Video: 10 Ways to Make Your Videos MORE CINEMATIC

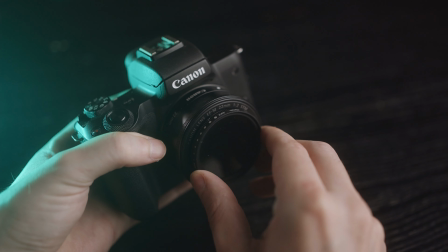2:48 And ideally, You don't touch those settings while you're shooting especially shutter speed and frame rate unless you want slow motion Of course, but that's a different story So the only settings you can use to adjust the exposure is ISO or aperture but ISO you also don't want to touch if you don't need to so that leaves just one aperture But the problem is that when you change the aperture you also change the look of your image the lower the number the more blurry the background will be but also the more light that will come in through the lens onto the sensor and that's the problem you know what let's continue this outside because it's nice and sunny and that's the perfect conditions to show you so if you want to shoot wide
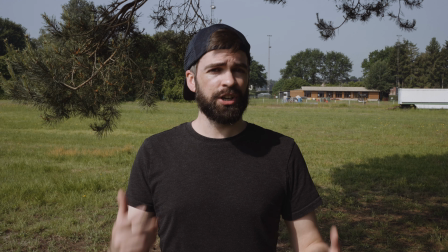3:32 open in very bright conditions like this without overexposing your footage you're gonna have to use an ND filter because then you can use the ND filter to
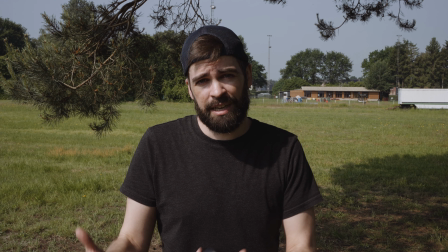3:40 adjust the exposure and not the aperture which means that you have control over the aperture and how blurry the background is because right now the aperture
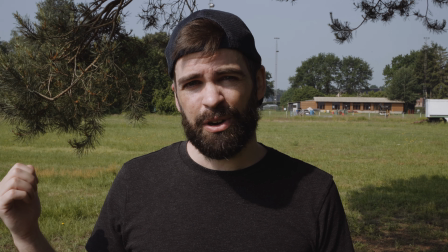3:48 is set at f22 to get the correct exposure but the background is not very blurry right so what if I want a blurry background well then I'm
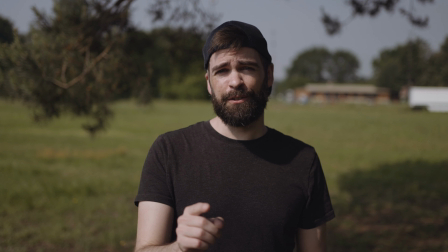3:57 gonna have to use an ND filter which I will do right now and now the ND filter is on and I'm shooting wide open at f1.8
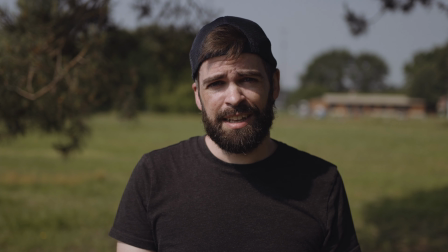4:05 the ISO just like before is on the lowest setting and you can see now maybe it's a little bit exaggerated f1.8 but now you can
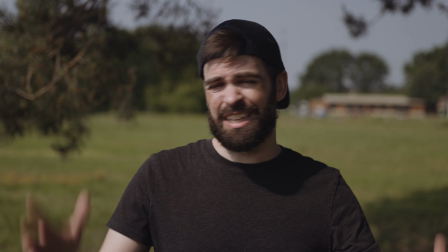4:12 see the difference with and without ND filter. I can get a nice blurry background in these bright conditions because I can adjust the exposure with the ND filter.
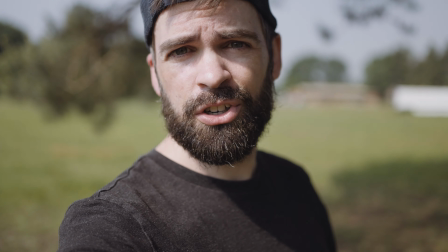4:21 Let me show you so I can make it brighter and darker just by twisting, turning the ND filter. So recap, a blurry background looks beautiful and cinematic but you have to have control. It's a creative choice and that's why you need ND filters. The problem with light is first of all that there's easy light and difficult light to shoot in and then also Ugly light and beautiful light, but of course that's subjective Now what I always do because I don't have a crew to light my scenes outdoors What I always do is pick the right time of the day to shoot in to shoot at to shoot in English I probably say so many things wrong, but sometimes they're just one thing that I start focusing on like right now picking the right time of day to shoot in or at let me know um anyway so here in my studio it doesn't matter because I can control all the lights and I can make it look like whatever I want if you want to see a breakdown of my lighting setup here in my studio then check out this video okay um but outdoors different story.
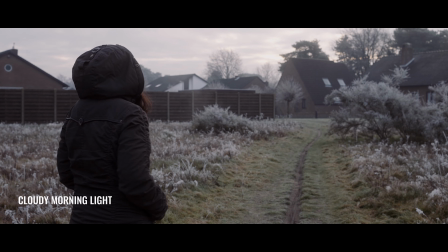5:37 On a cloudy day, it's not really that important because the clouds will make the light nice and soft,
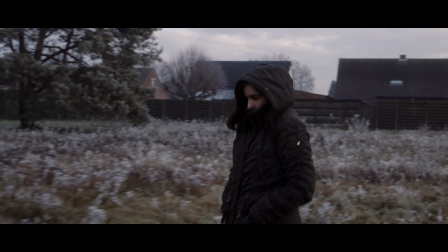5:44 even though it will look different in the evening compared to at noon, for example. But you won't have that harsh sunlight. But on a sunny day, I always try to avoid noon. If I don't have to shoot at noon, I won't. I'll always try to shoot in the evening or in the morning. It's easier and it just looks better.
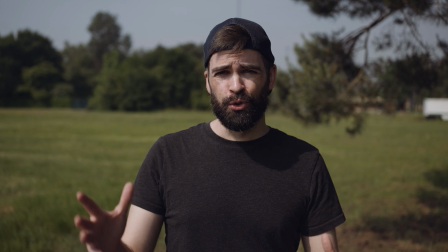6:02 Let's go outside again. This is what it looks like at noon on a very bright day and it doesn't look very nice.
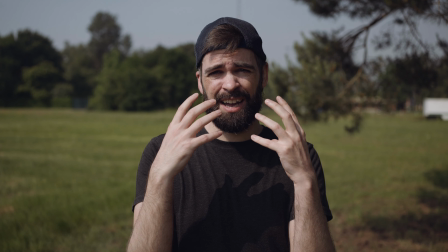6:08 I mean there's all these harsh shadows in my face, I have to squint my eyes, the highlights are too bright, it doesn't look nice.
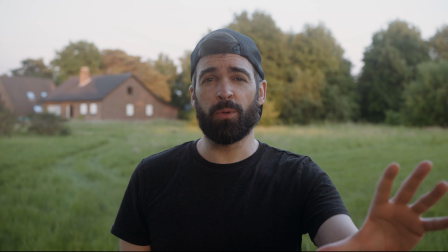6:16 And this is what it looks like in the evening, the sun is almost gone and the light looks a lot softer now,
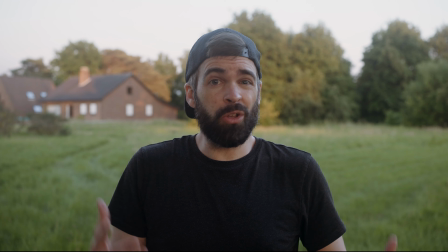6:22 there's less of that harsh UV light and in general it already looks more cinematic and it's easier to shoot now.
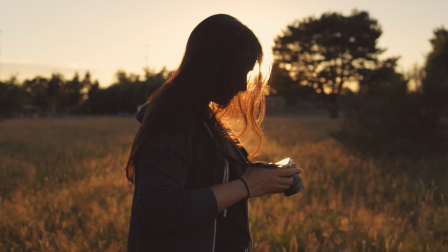6:29 So it's all advantages. And another technique you can use is backlighting your subject.
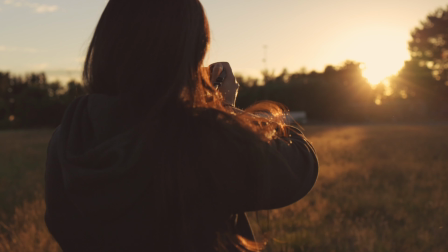6:34 It's something you see a lot in movies because it creates depth and that's what it's all about when creating a cinematic looking image.
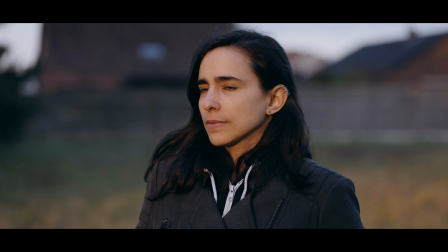6:42 Depth. So my favorite times to shoot at are golden hour right before sunset and blue hour right after sunset.